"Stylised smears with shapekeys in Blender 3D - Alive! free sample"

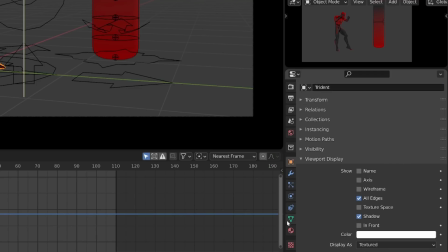With both the container and its data local, I can now add a new shape key.
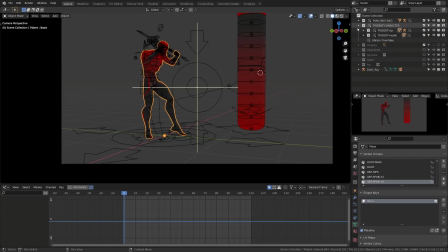Since we will directly be editing our character model, I can hide the rig and I will scrub through the animation and I will try to spot the moment where the character is moving very fast, like this hook motion, for example.
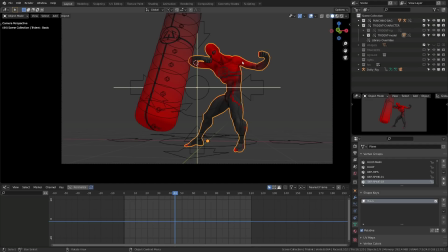I've already created smears using the rig, but now I can add extra details using shape keys.
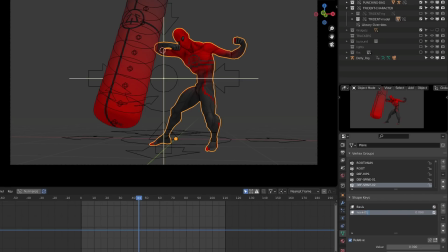Clicking the plus button, I will add a new shape key. I will call it hook 01, and I will jump into edit mode, pressing the tab key.
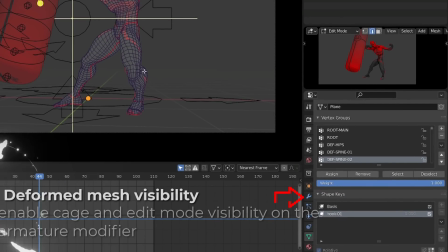To be able to see your character posed in edit mode, make sure to enable all the display options in the armature modifier.
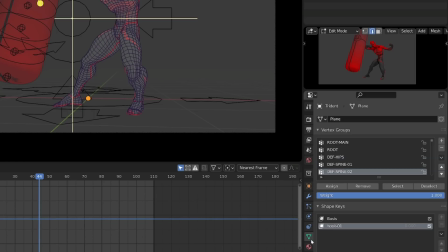From there, with my shape key selected, I can start editing my character.
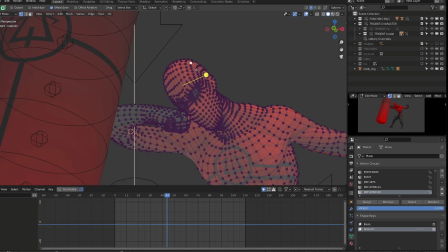The process is simply to pull some of the vertices of the character toward its previous position, as if part of his mesh was dragging during this quick motion.
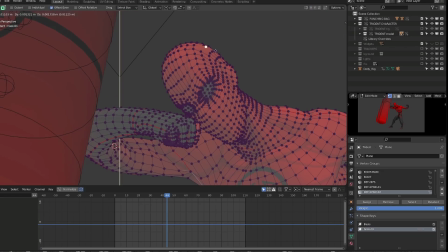I need to disable the X symmetry while in edit mode, and now I can pull some of the vertices back and start to create my effect.
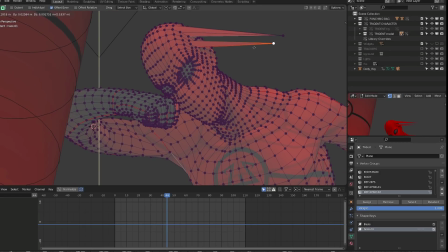The important thing is that those effects will be seen from the camera view, so it's important to make them work from the camera view. You can sure edit your mesh from any point of view you want,
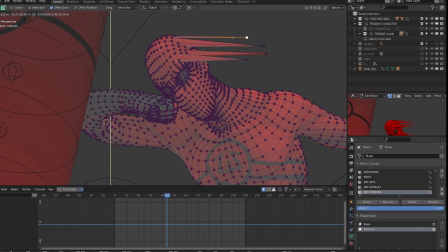but make sure that it does look good from your camera point of view, as it is what is going to be rendered. If you want to create broader shapes or move multiple vertices at once, you can enable the editing follow-up.
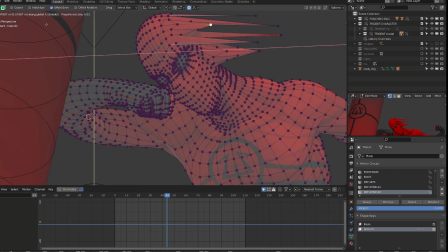Once you are done with your first shape key, You can exit edit mode and trigger it by changing its value.
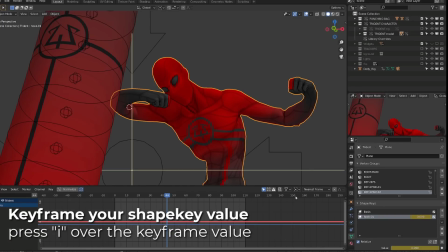As seen in chapter 2, Shapekeys, as most Blender data, can be keyed by pressing I over the keyframe value.
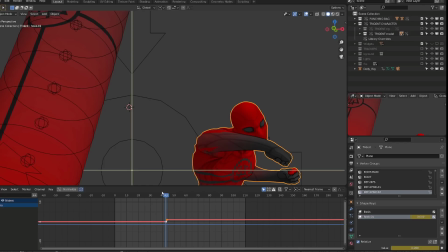Then I can edit this value whenever I want over my animation. This will activate or deactivate the current Shapekey, or if you change the value over multiple frames, Blender will interpolate the value of the Shapekeys. For example, on the previous frame,
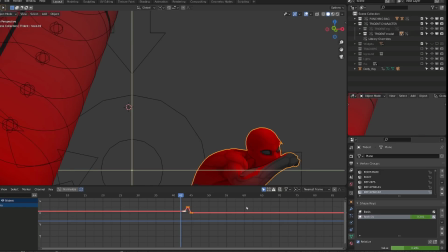I can add a bit of the Shapekey to initiate this transformation and set it to 0 on the previous key.
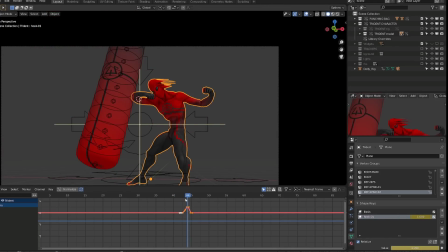Once you're happy with your first effect, you can add more of them.
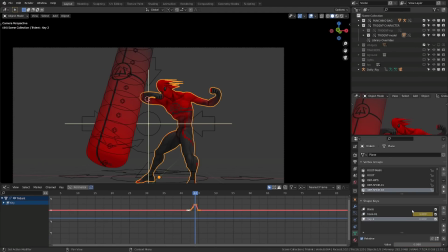When working on a shot like that, this is going to be the final touch, the final effect.
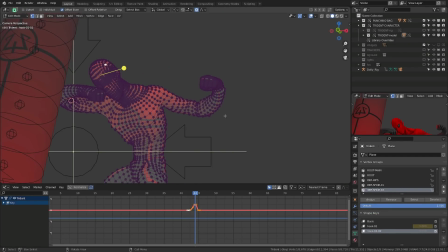So I advise you to create multiple Shapekeys. For example, here I want to add few details on the arm too. I will create a dedicated Shapekey instead of adding it on the same Shapekey as before.
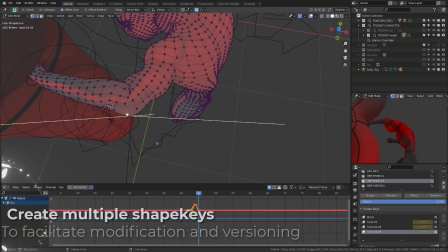This way, it's gonna be easier for me to edit whether the Shapekey of the arm or the head,
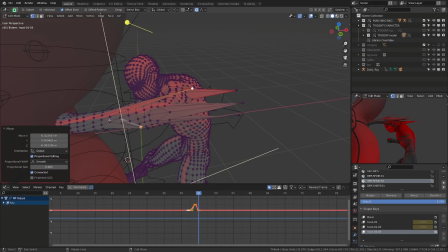delay one compared to the other, or simply remove it without destroying what I've done for the head.
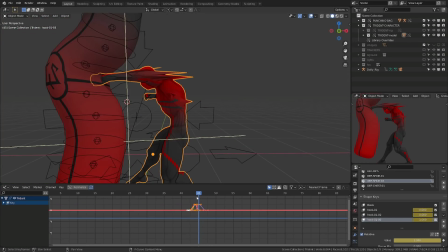Or you will also be able to show different versions to your art director, for example.
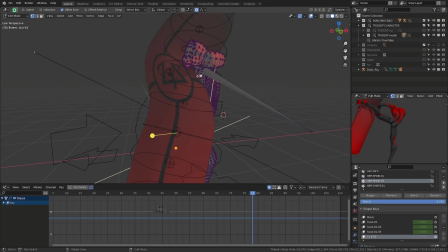In my case, I've also created a Shapekey during the kick impact to try to blend with the previous shape. This kind of effect, on top of the smear effect, will fake motion blur and will help your audience to better read your animation.
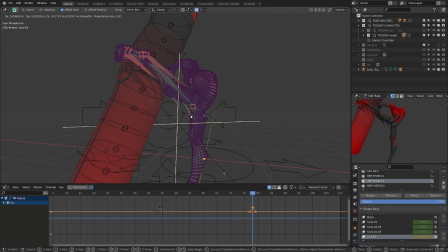And as explained in the previous video, whatever you do to improve the readability of your animation will take it to the next level.